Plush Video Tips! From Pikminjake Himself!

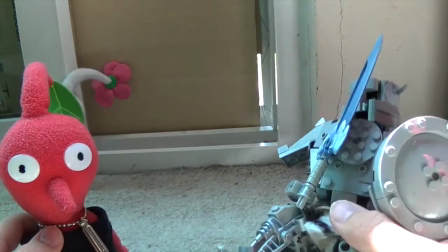(8:30)
It's actually easier to do it with something like an action figure and stop motion.
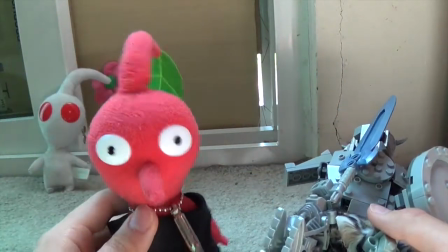(8:36)
Problem is, with a plush, you can't really do stop motion.
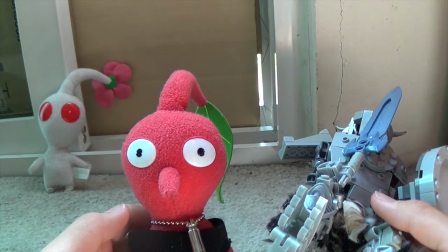(8:39)
So a lot of it has to come with a bit of an in-between frame slash motion slash video.
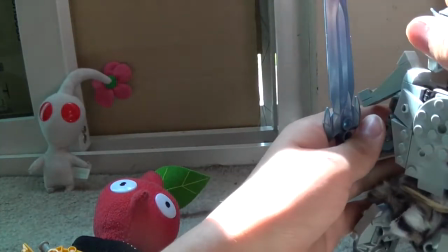(8:47)
It's weird. Typically what I do is I take lots of different shots and just edit them so that they
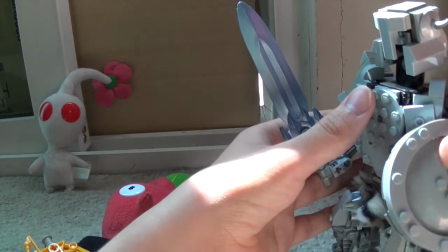(8:54)
look like a good video.
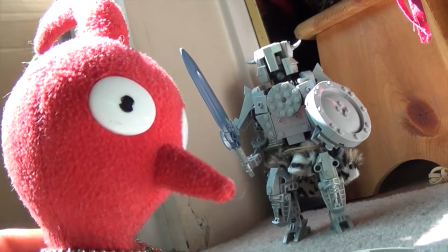(9:02)
Still, in regards to perspective, what I've done here is I've made the enemy look like 3 times bigger than Twig.
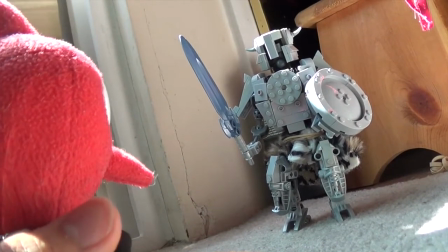(9:09)
So it looks like much more of a threat rather than just some thing made of Lego.
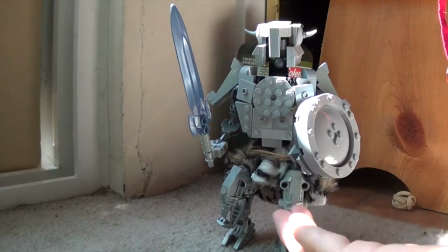(9:15)
Because the enemy is an action figure made of Lego, you can simply use stop motion for his actions.
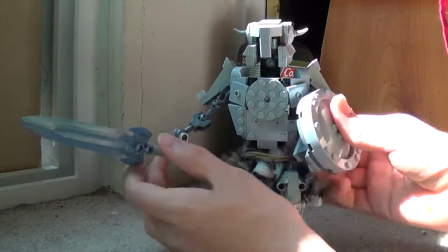(9:22)
You don't need to use any sort of plush related things, which ends up making it look way better.
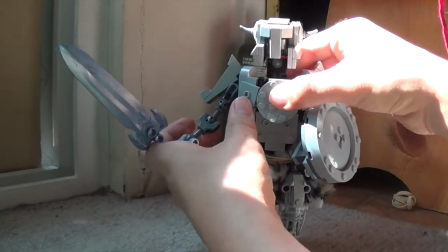(9:32)
Typically what I do for my stop motion animation is I just keep the video on record and then
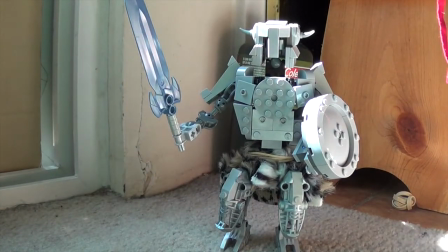(9:39)
move him slightly and then remove my hands for a freeze frame. Typically this is not what you normally do for stop motion.
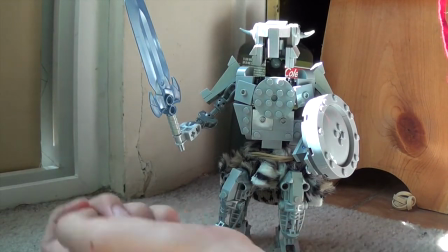(9:46)
That's just how I do it. Normally you just move him, take a picture, move him, take a picture.
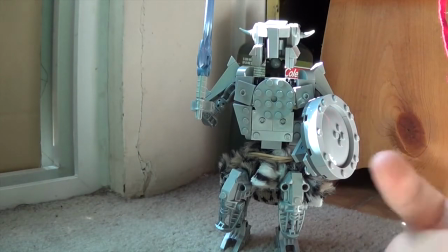(9:52)
Problem is I want my quality of the video to be the exact same as my actual live video,
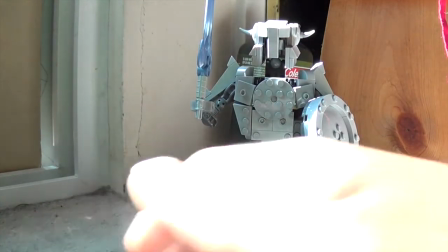(9:59)
and the photo quality kind of sucks compared to the video quality because my camera is a video camera,
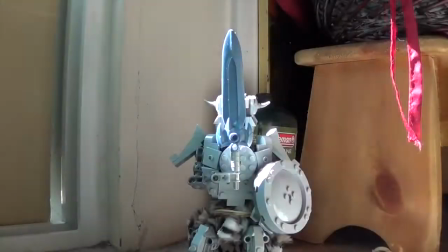(10:04)
not a photo taking camera. This is a sped up version of how I do my stop motion.
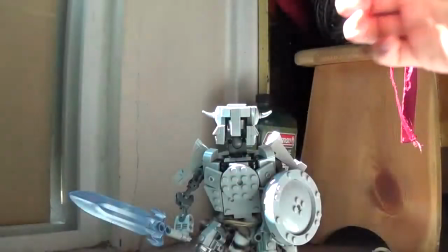(10:10)
It's not it's not like super professional grade stop motion, but it's good enough.
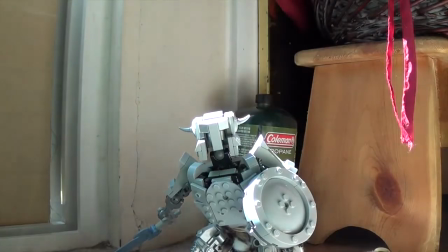(10:16)
If you do have stop motion, make it the primary focus of your action sequence, because that's what's going to look better than the plush action.
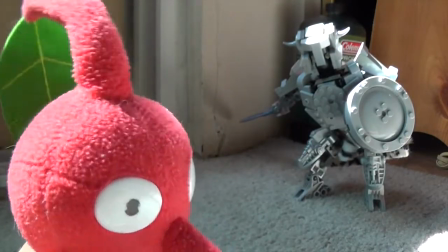(10:26)
Now the enemy looks a ton more like a threat. Can Twig handle it? I think he can.
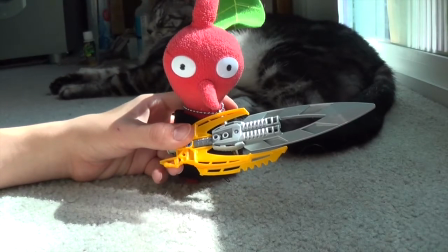(10:32)
Here, this pretty much shows the difficulty of action sequences with a plush.
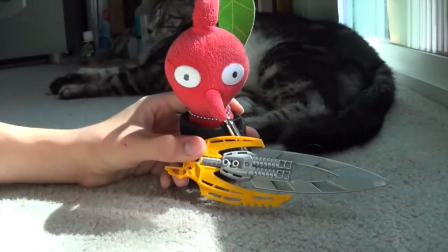(10:37)
First of all, you can clearly see my hand right here, which is very, very difficult to pull off unless I was like,
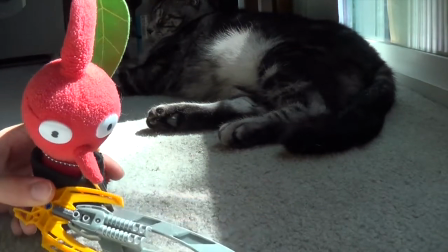(10:42)
here, then you wouldn't be able to see it. So if we move the camera like that,
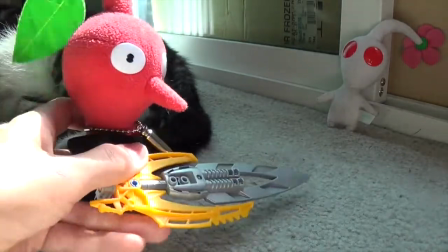(10:48)
now my hand isn't really in it. Now, it's difficult to really pull off him moving his sword to the side,
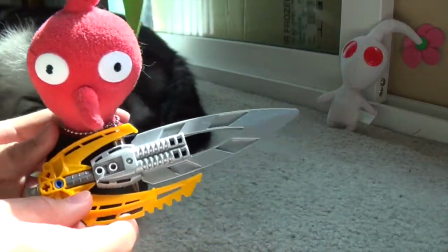(10:55)
kind of the same way the Dark Nut did, but maybe with the help of another hand or something, you can kind of pull it off.
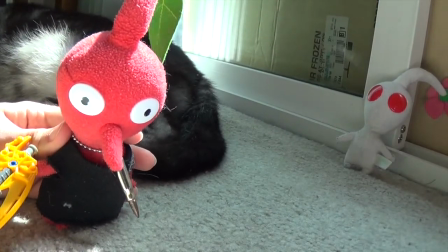(11:04)
There you go.
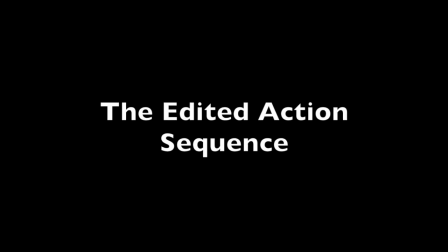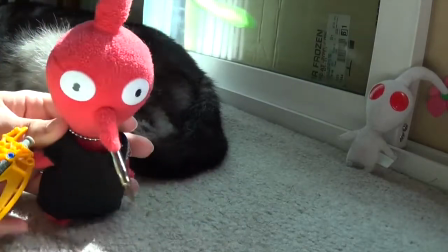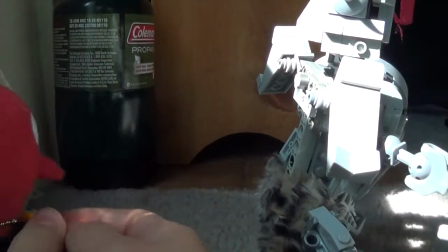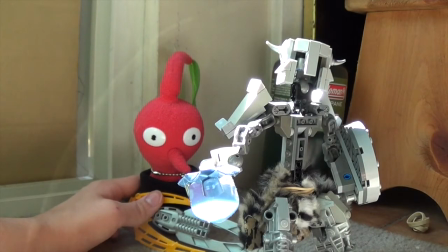(11:23) Because that's how the game works. Go play Wind Waker.
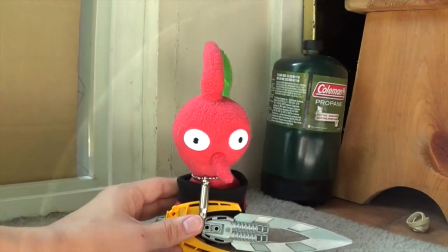(11:29) It's amazing. And now he's dead.
And that's how you make an action sequence. I also added in some sound effects to make it seem more real. And yeah, there you go, more cat hair. So thank you for watching. Hopefully you take all these tips, add sound effects, add a script, use a camera stand, eliminate background noise, and make it good. You know. And then, yeah, you'll make a really awesome plush video, kind of like the ones you see elsewhere on the internet. Thank you for watching. It's been Pikminjake. Goodbye.